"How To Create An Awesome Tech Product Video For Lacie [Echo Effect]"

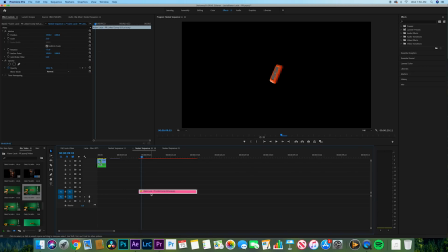that's where i'm gonna probably want it when it releases from our hands clean that up a little bit all right cut that piece and so as you can see i've already stacked them right there but i'm just going to show you guys how i did this so i'm going to bring it to
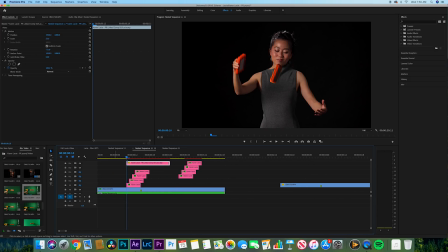the first one right there and as you can see now the hard drive is floating right there and then what i'm going to do is position it the right spot and then make sure that it is about the same size so the trick with this is that as she's throwing the hard drive we want the first one to appear so right there
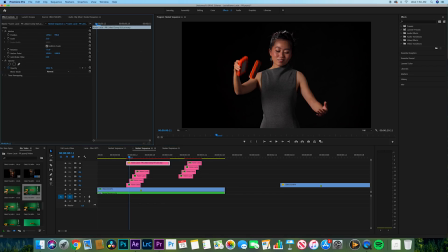perfect just adjusting that I'm gonna make a little bit smaller and so that's what it's gonna happen is it's gonna appear and then now as you can see I'm just gonna show you the other ones and how I did them so I did
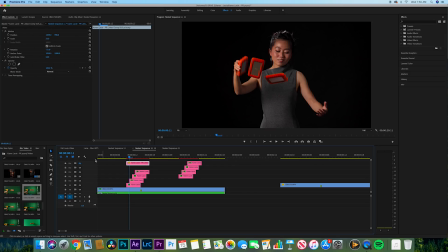them in sequential order so it's just the same hard drive right there and as they appear boom boom I just I copied it and duplicated it up and then just push them over so that they follow in a line like that and then they'd go every every frame one would appear and then
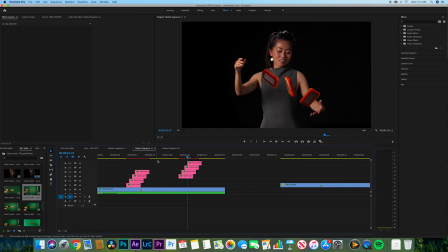after four frames the first one disappear and then in sequential order they would disappear and so that gives that an effect like it's flying across the screen and then all I did was rotate them set each one separately so yeah I'm just pretty much duplicating that green screen hard drive and then I'm
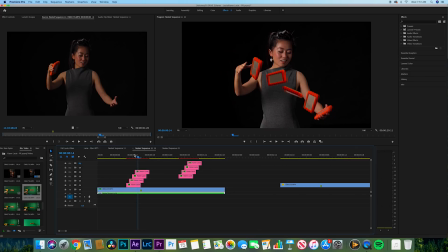just rotating each one a little bit differently so that when I'm throwing them you can see them spinning and it's doing this kind of echoing effect across
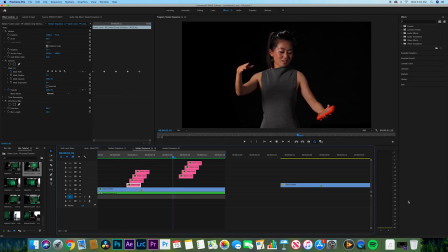and that's it I really hope that you guys enjoyed the tutorial I hope that this helped a lot and if you guys have any questions please feel free to reach out I hope that you like share comment subscribe and until next time thanks for watching